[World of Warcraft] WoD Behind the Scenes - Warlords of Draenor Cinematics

He's got to give them an edge. Garrosh brings back this concept of a siege engine.
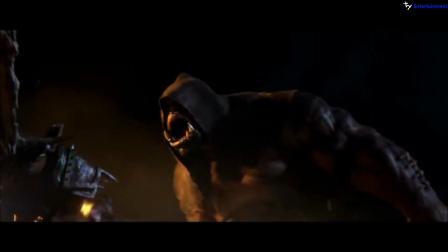No!
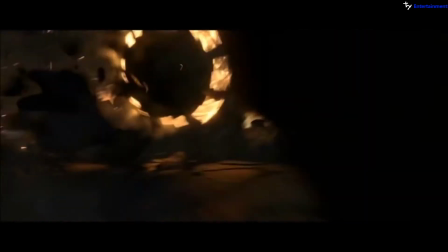It seemed very natural for him to bring these present-day ideas into the past, to augment the Iron Horde as he sees it, and account for the lack of, you know, physical strength that they would have had if they had drank the blood of Manorov.
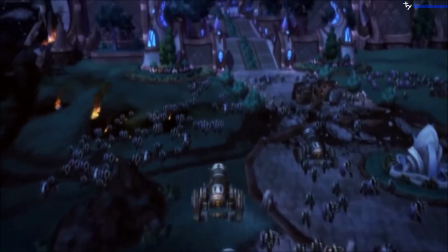And as the expansion continues, that concept of the siege engine will start making its way into all of their weapons. until, you know, it is sort of the heart of their weapons technology. And then from that conceptual platform, really looking at Grommash, right? You know, which way will he go? You know, is there a noble heart in there? And he could be a great hero and a great leader of his people.
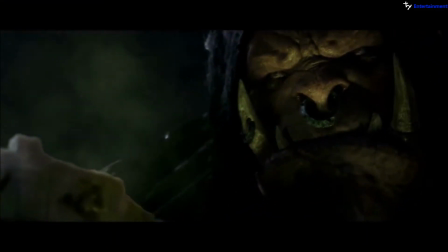Or is there just something broken in these Hellscream guys that when pressed, you know, become monstrous with or without demon blood flowing in their veins? When you're developing a story, there's always a lot of ideas that don't get used. Like, for example, we really thought for a long time that it was very important for Gul'dan to be seen drinking the potion and to see his skin turning green.
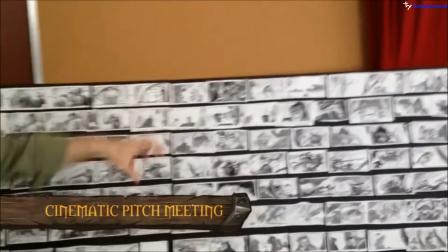Cut to his hand, slamming the cup down.
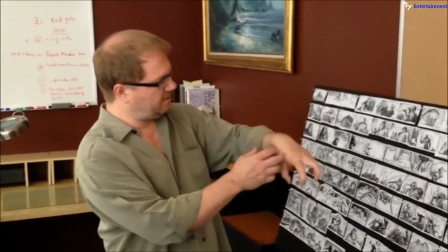His hand is shaking with strain as his fingers turn from brown to green, and this fell magic is, like, roiling off of his hand as he pulls it back.
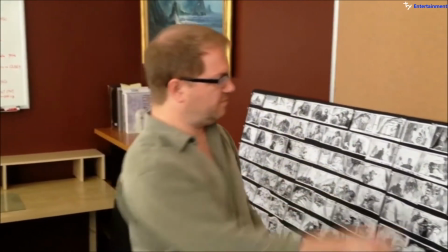He pulls it up to just revel in the power that he's been given, and we cut in a close-up of his eye just flares red. And it's just funny how it's not until you try it editorially till you cut that out and you go, huh, no, actually, you don't need it at all. I think some of the more loyal fans, if they knew only what got cut, they'd be like, why?
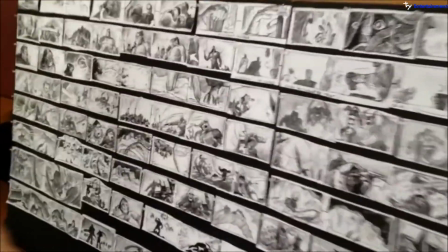We cut to a dagger slicing through skin, and the big drum is sliced right open,
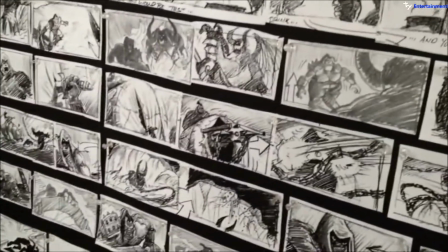and out comes Ballista Jr. Boom, boom, firing chain shot.
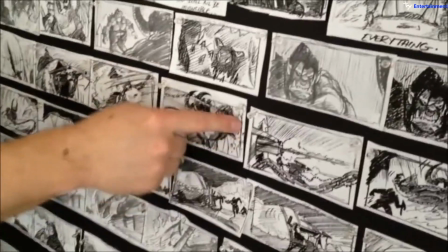The chains hurtle through the air. They stab the wall behind Manoroth, chaining him to the wall. One of the ideas that we had was, behind him rising from the cliffs is zeppelins. And on the deck of the zeppelins is, you know, the goblin captain. And it's sort of like hovering above Manoroth.
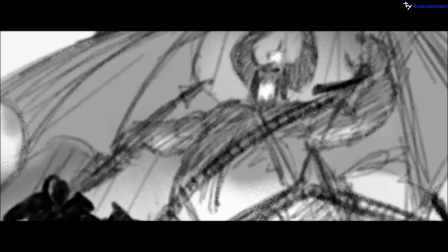And what they're doing is firing, chained harpoons into him. He's getting pinned, but he's grabbing the chains and pulling down the zeppelins. They're going up in smoke. No matter how much we want to tell the 60-minute-long version of it, at the end of the day, it's got to fit in about four minutes. You know, sometimes you say, well, I can't use it, but it was still a good idea.
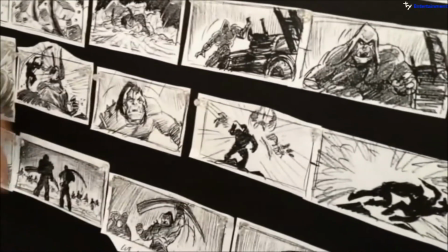The demon pulls back, roars, reels back, blasts a light coming out of his head.
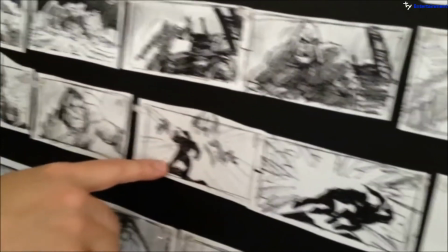Uh-oh, it looks like history's gonna repeat itself. One of the ideas that sprung up from our early story discussions with our storyboard artists and Taryn and myself
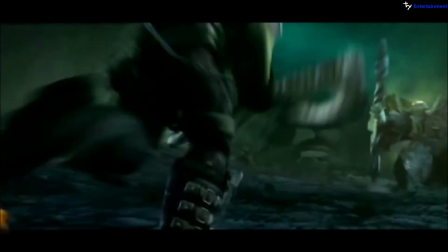was the idea of doing an homage to the original Warcraft 3 movie.
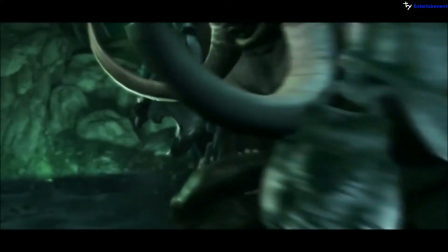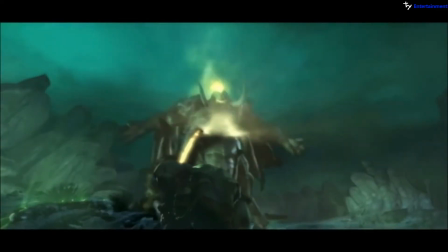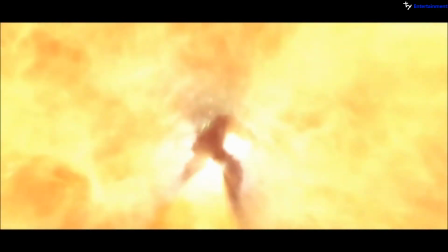this is an opportunity to do something really interesting from a time travel perspective we thought well how exciting would it be if we literally staged the shot the way it went down the first time right so that people who are familiar with the warcraft cinematic look at it and go oh my god
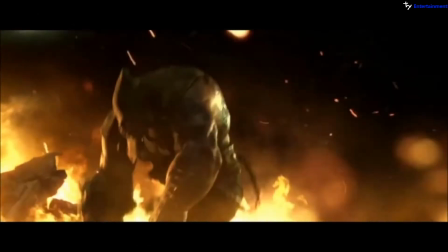it's the same composition it's the same moment history is going to repeat itself But not this time. Without words, without narration, the visual storytelling just really set it all, exactly what is happening, that history has changed.
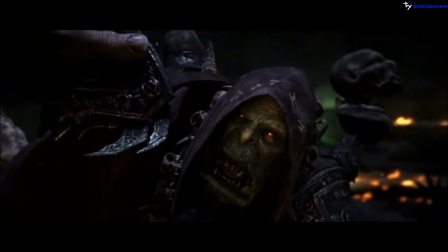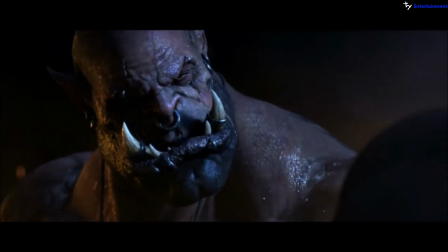This was actually challenging, you know, because compared to other projects, this is little tighter in schedule.
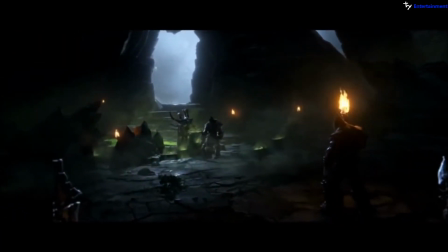It took almost 12 months from beginning to the end, so we have to come out with a little bit creative about scheduling.
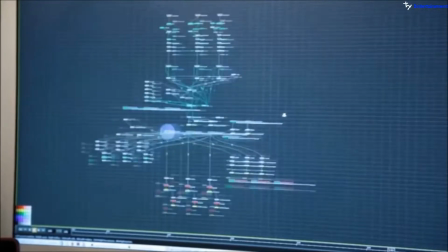We had four hero characters, we had a host of background characters, we had a very expansive environment, we had a lot of effects, we had a lot of explosions, we had the blood. And also, we didn't have a full solid concept at the beginning, so we have to ask the modeling team to do sort of 3D concepting. Warlords of Draenor has a couple of really good effects. We wanted to spend some time on small effects this time, but make them very, very detailed. Essentially, we always begin from the animatics trying to figure out the overall destruction that they're interested in, because usually this sort of thing has a very specific kind of cadence and timing, kind of hitting the beats.
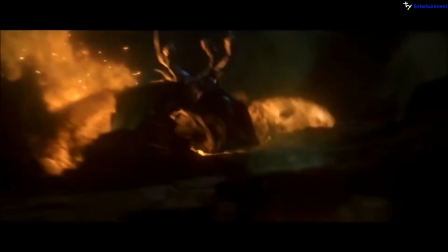And the sort of things that if this was practical, you'd have a whole army of folks figuring out charges and when to detonate things.
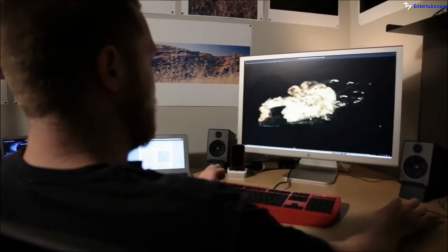We pretty much do the exact same thing, only digitally. What we used for reference for these, actually, was Monty Python's Flying Circus, where they're doing the bit with the how not to be seen, you know?
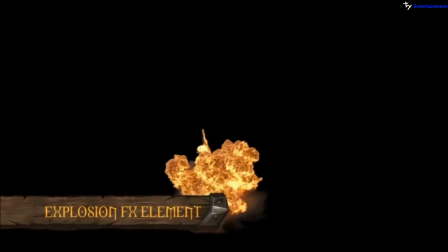You see a bush there, and then it goes off in a fireball. This just happened to be on my mind at the time.
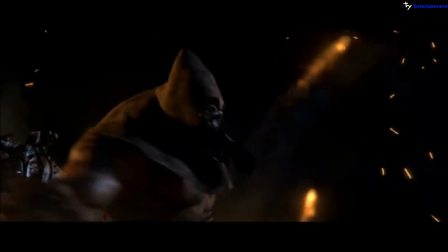For the fire that's on the ground, we actually looked at a lot of reference and for the scale of the fires that we wanted. Because fire looks very different at different scales and at different times of day and at different exposure settings for the camera.
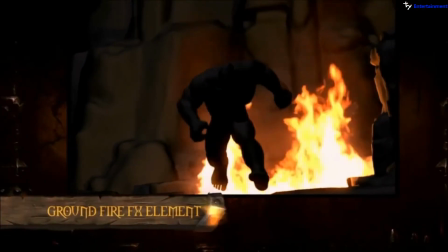So actually what we did was we looked at cars that were on fire, shot at night, because it was about the right scale, about the right speed, and it had about the right camera exposure. One of my favorite effects was the plasma blast. We did tons of different concepts for this.
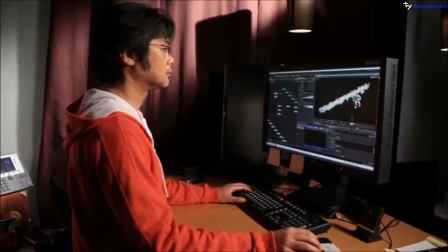We did versions that were smokier and versions that were fierier. That was a lot of fun, because we had never seen a demon plasma blast before, so we got to start a concept at all from the start. There's the blood of Manoroth. We had a very close-up shot of that. We wanted to make sure that you understood that this was something evil. To create the believable blood, again, I think it's a couple things. One is getting the simulation such that it is giving you that full three-dimensional motion, which gives the right viscosity and the right shapes,
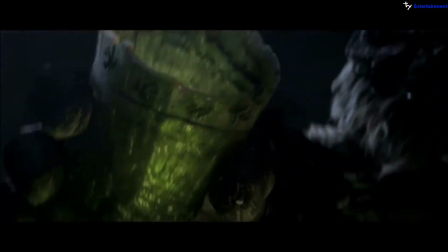either as something is being poured or is dripping, and then the second thing is having it smear and adhere onto a surface,
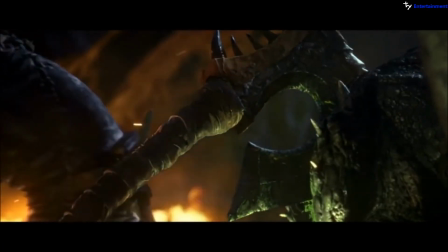which again, we did kind of a hybrid technique where one set of simulation techniques for flowing blood and the other for anything that's adhering to the surface and dripping on it. Also, we film a lot of reference in order to get an idea for how we'll do the acting. Making these movies is a lot of sitting in front of computers, so we try to make things analog whenever we can,
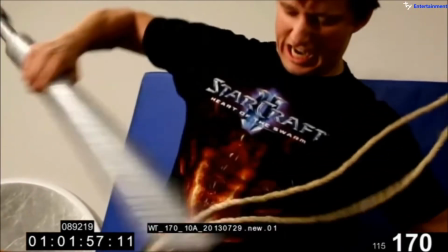and it's a great way to generate ideas because it's very fast, it's very cheap,
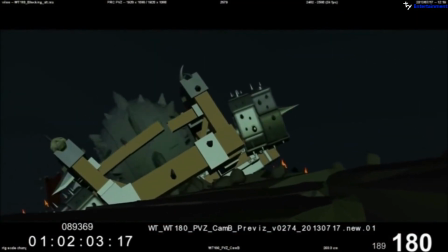and we're not worrying about lighting or the look of anything. It's all just about performance and character and story. One of the differences between Miss Pandera and Warlords is that we changed our tech for what we were using for hair.
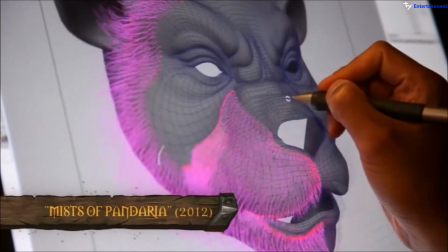Before, for instance, on the Panda, we almost had individual hairs that were sculpted by an artist,
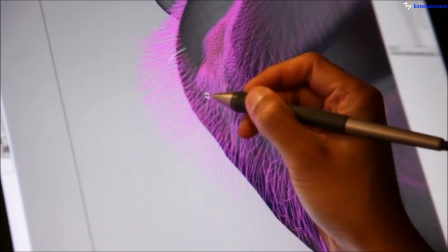like to the level where maybe every 12 hairs were basically controlled as individual pieces, so it was just kind of untenable,
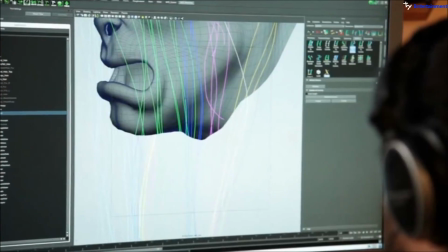and the size of our files were huge and blew up, because we didn't have a nice procedural. So then when we switched to X-Gen, they basically sculpt one hair, and that account for a few hundred. We have spent more time on this show thinking about how characters in the show flex
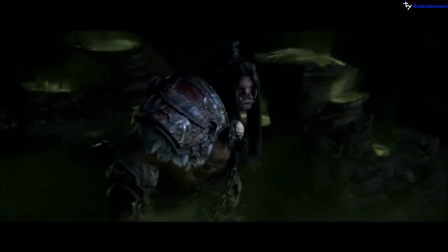and show off the way that they're moving, especially with Grommache, who has to be this strong leader.
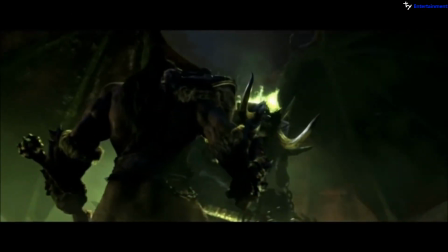So we spent probably about six weeks developing all the different muscle groups,
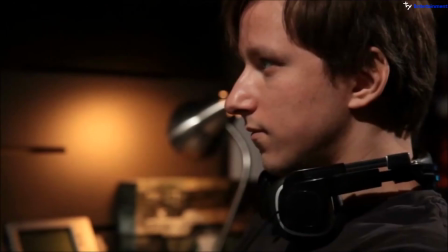from biceps to triceps to pec muscles, even down into his neck tendons as they fire off in different parts.
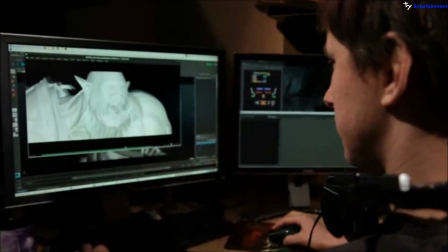All together, I think we have almost 200 mats that are dedicated to firing off muscles on different parts of his body. The biggest challenges for us were diving into these characters and truly digging out these smaller features,
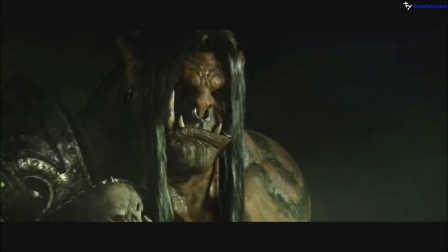making sure that all of those muscles are firing in Symphony, that you understood exactly what the character was feeling before he even says it. And it was a huge undertaking between animation and prod tech,
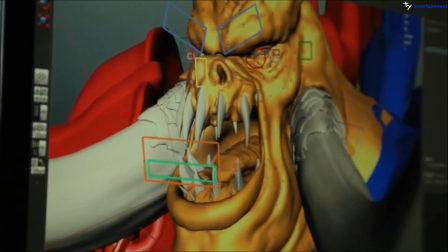our rigging team and our R&D department to put together this new face rig. and I think it really shows we're able to do more with the face than we've ever done before. Lighting needs to almost be invisible in ways that it actually carries the story forward, but you don't realize that it's doing it, a lot like music does, where it can subtly kind of come in and just carry you into a mood. For this particular scene, we had an interesting color palette.